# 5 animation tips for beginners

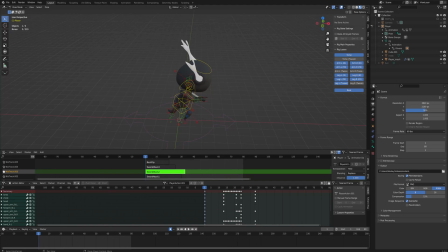So if you're a indie game developer, an indie filmmaker, a whatever you're doing, there's going to be a point where you need to animate something. Somebody's going to have to do that, and it's probably not going to be a dedicated professional animator because you're working either alone or in a small team.
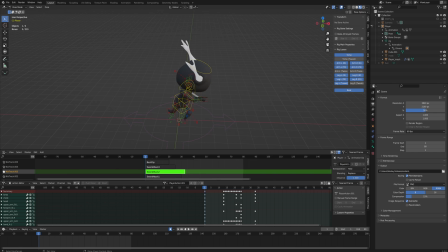So that's why you're watching this video, to improve your own animation skill. And we're going to go over 5 basic but very, very important tips that's going to help you realize what you should be paying attention to and what will make the most amount of difference in improving your animation early on in your journey of learning to animate.
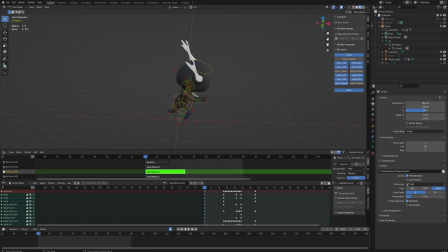Largely, this should work for 2D, 3D, regardless of what software you're using. I will specifically be showing this in 3D with Blender though. And the first tip is one that you've probably already heard quite a lot, and that is use a reference of the thing you're animating.
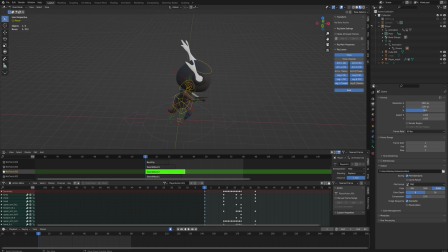If you're animating an animal running, like a running dog or a running horse or whatever, look up videos. Have the videos open and go through them frame by frame to understand how the movement works.
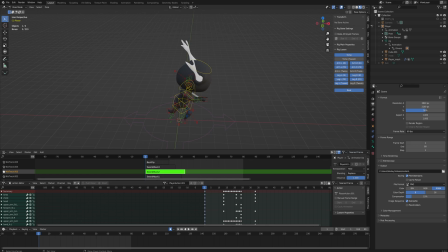While you're animating, keep looking back and forth at it. Does your animation look like the reference you're trying to recreate? Ideally, you want to have the same movement shot from a couple of different angles as well.
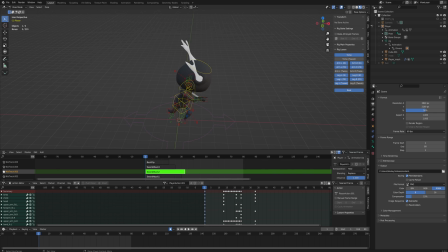If you're doing a humanoid character, you're in luck because you can just grab your phone, film yourself doing the movement you're trying to animate. It's preferable to shoot from both the face-on perspective and a side
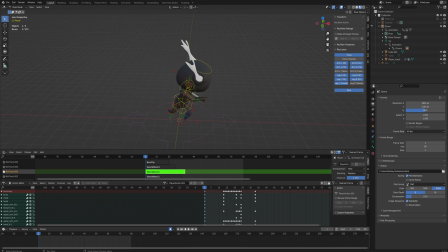profile perspective so that you have some 3D awareness of what's going on with the movement and your body. And if you're doing that while you're making your own reference, we can actually move on to tip number 2,
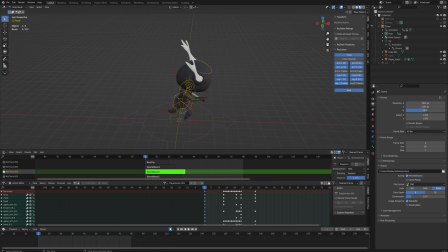because tip number 2 is about how you then take that and put it into a timeline to move forward with animating that thing. Because what are you going to do? Are you going to just put that frame for frame and try to recreate that? Because that is a horrible idea. What you do is, and that's why we have this here in Blender,
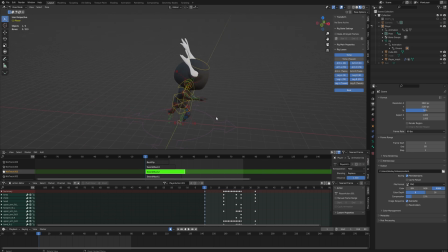is you get the key poses from that movement and you build those first.
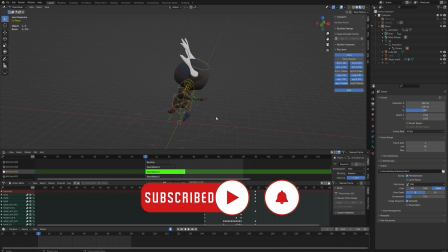Then you can go back and add in between frames. This is how 2D animation has been working for years.
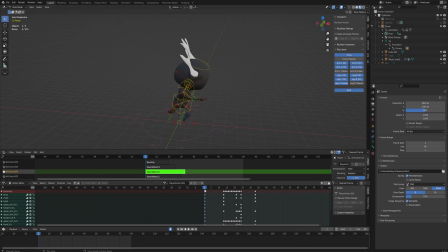You create the most important frames first, and then you add in other frames as needed. So for this sword swing, we start in this wound up position. Then we have a little anticipation here where we wind up even more.
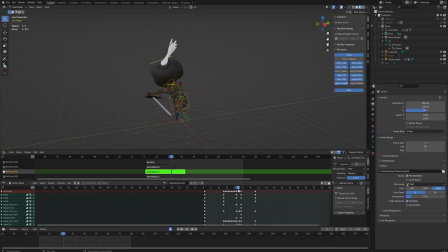Then we have the actual swing itself, which ends about here. And then we have a little bit of overshoot, because if you're swinging the sword around that quickly, it's not going to abruptly stop moving. So this entire animation is broken down into 4 key poses.
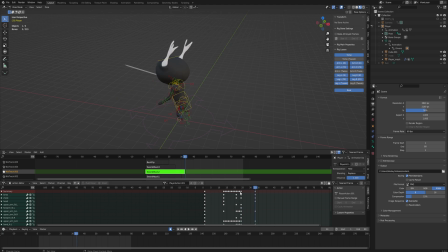Those are the first ones I made, and then I started going back over them and tweaking things and adding in all these extra keyframes for specifically the swing itself to look nice and snappy. But adding a bunch of different keyframes can still actually be not ideal.
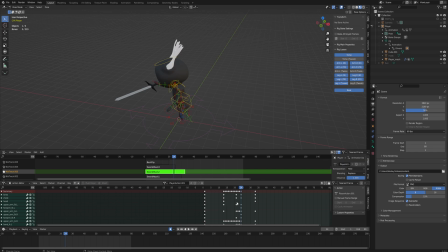In this case it was, but in a lot of cases you don't actually want to add a lot of keyframes, because if you don't want to change something, that's going to be a pain.
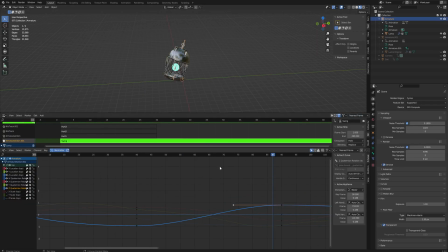That brings us to this other animation file that I've got here, because we're going to be, instead of just looking at the keyframes themselves, which you might be familiar with at this point, this entire swinging animation that I've got here, it's only really got a handful of keyframes, but there's a nice weightiness to the swing.
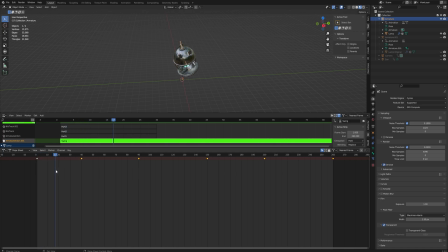And if I were to do this manually with keyframes, I would need a absolutely ridiculous amount of keyframes, and it would be a pain to change anything around at any time. And if I want to change the timing, that's going to be an even bigger nightmare. So what we do is we use a graph editor.
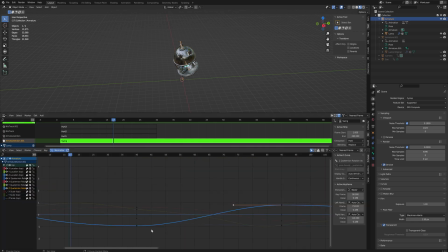We use curves instead to influence the timing and weightiness of the movement.